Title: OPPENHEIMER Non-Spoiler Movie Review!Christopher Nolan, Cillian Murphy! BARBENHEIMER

Everyone is dying to see the kiloton explosion on the big screen, on the IMAX screen. And I know more than one are salivating at the idea that Nolan said that he didn't use any CGI in the whole movie. So, did it work? How did he do it? Was it satisfactory?
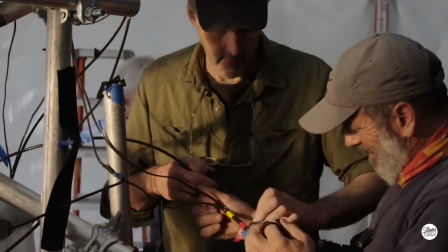264s
Well, it looks like Nolan used a combination of chemical techniques and pyrotechnics to create this mega bang.
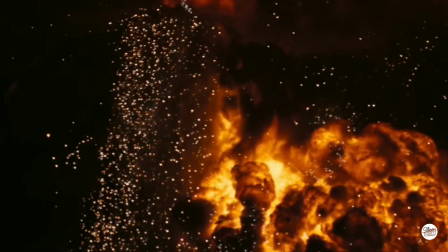270s
But at the end of the day, honestly, I think he should have used CGI. The huge moment just feels like a recreation of the bomb and not like the real thing.
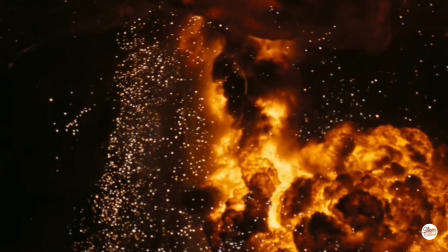278s
And also because Nolan decided to use almost complete silence during the moments, I'm afraid to say that it was a little underwhelming.
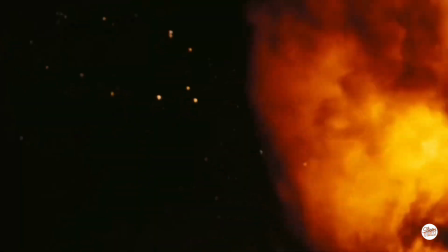286s
And I know many film aficionados won't ever admit to that. And it will be like committing a cinematic sin.
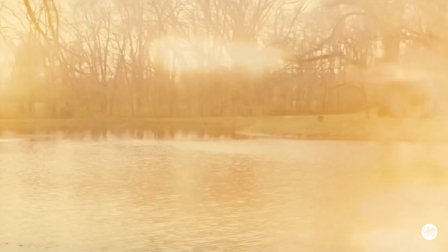293s
So, This may make or break the movie for some people,
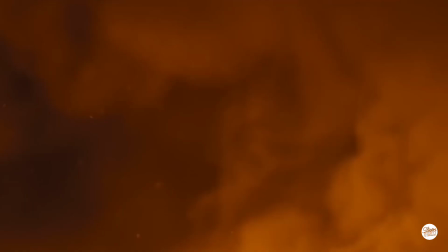298s
because about 3/4 of the film are all about reaching the explosive moment, and 3/4 of the film feel like a ticking clock to experience what we all imagine will be a visual spectacle of the ones that we've never seen before.
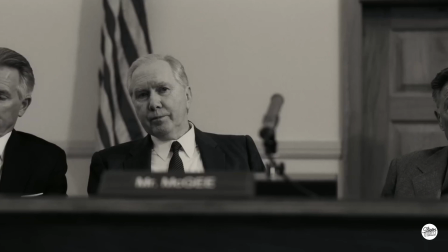311s
But then that moment gets here, and then poof, it's gone. Now, because much of the movie feels like it is about the creation of the bomb,
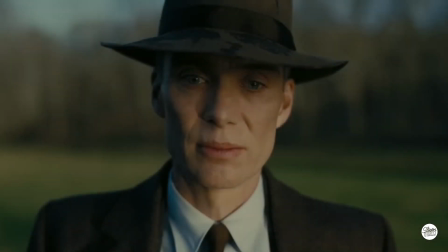318s
you will be surprised to know that after the bomb explodes, there are still about 30 minutes left on the movie,
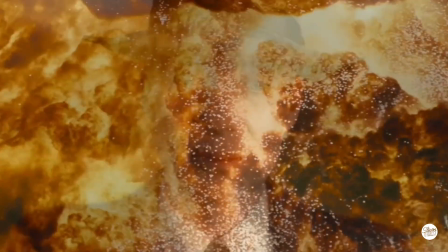324s
and this is where the movie starts feeling long, like it overstays its welcome.
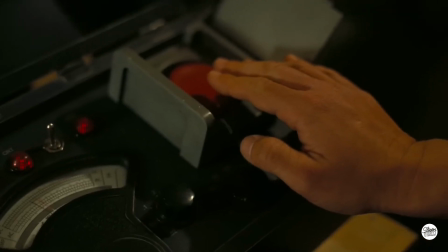328s
In the age of TikTok and two generations suffering from attention deficit disorder, this movie will feel as challenging as the Manhattan Project for some.
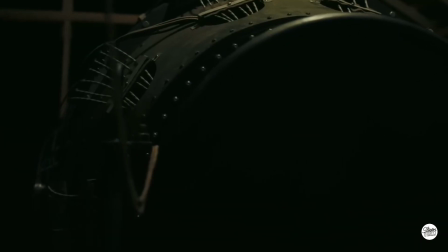336s
In conclusion, Christopher Nolan's Oppenheimer detonates a massive A-list cast,
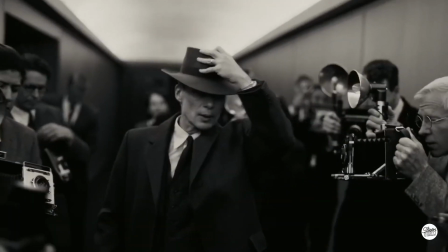341s
Cillian Murphy's transformative portrayal, and Robert Downey Jr.'s standout performance.
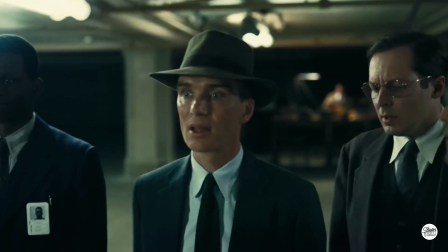345s
They just don't make movies like this anymore. Oppenheimer was a risky project for Nolan and may eventually become his magnum opus.
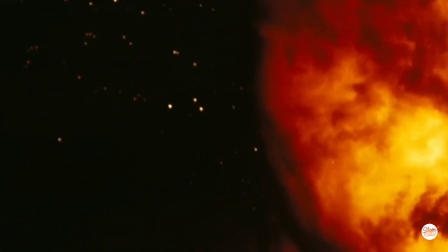352s
This will surely garner many, many Oscar nominations for the people in front and behind the camera.
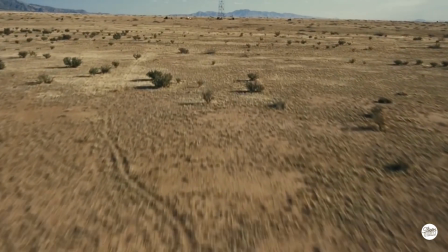358s
And you know what? They totally deserve it. So this has been my review for this massive movie that we were all so excited and waiting for it. And I think it's a worthy experience. Of course, you don't want to miss it. Are you crazy? And if you have seen the movie, let me know what you think in the comments below. And as always, I'll see you on the next one.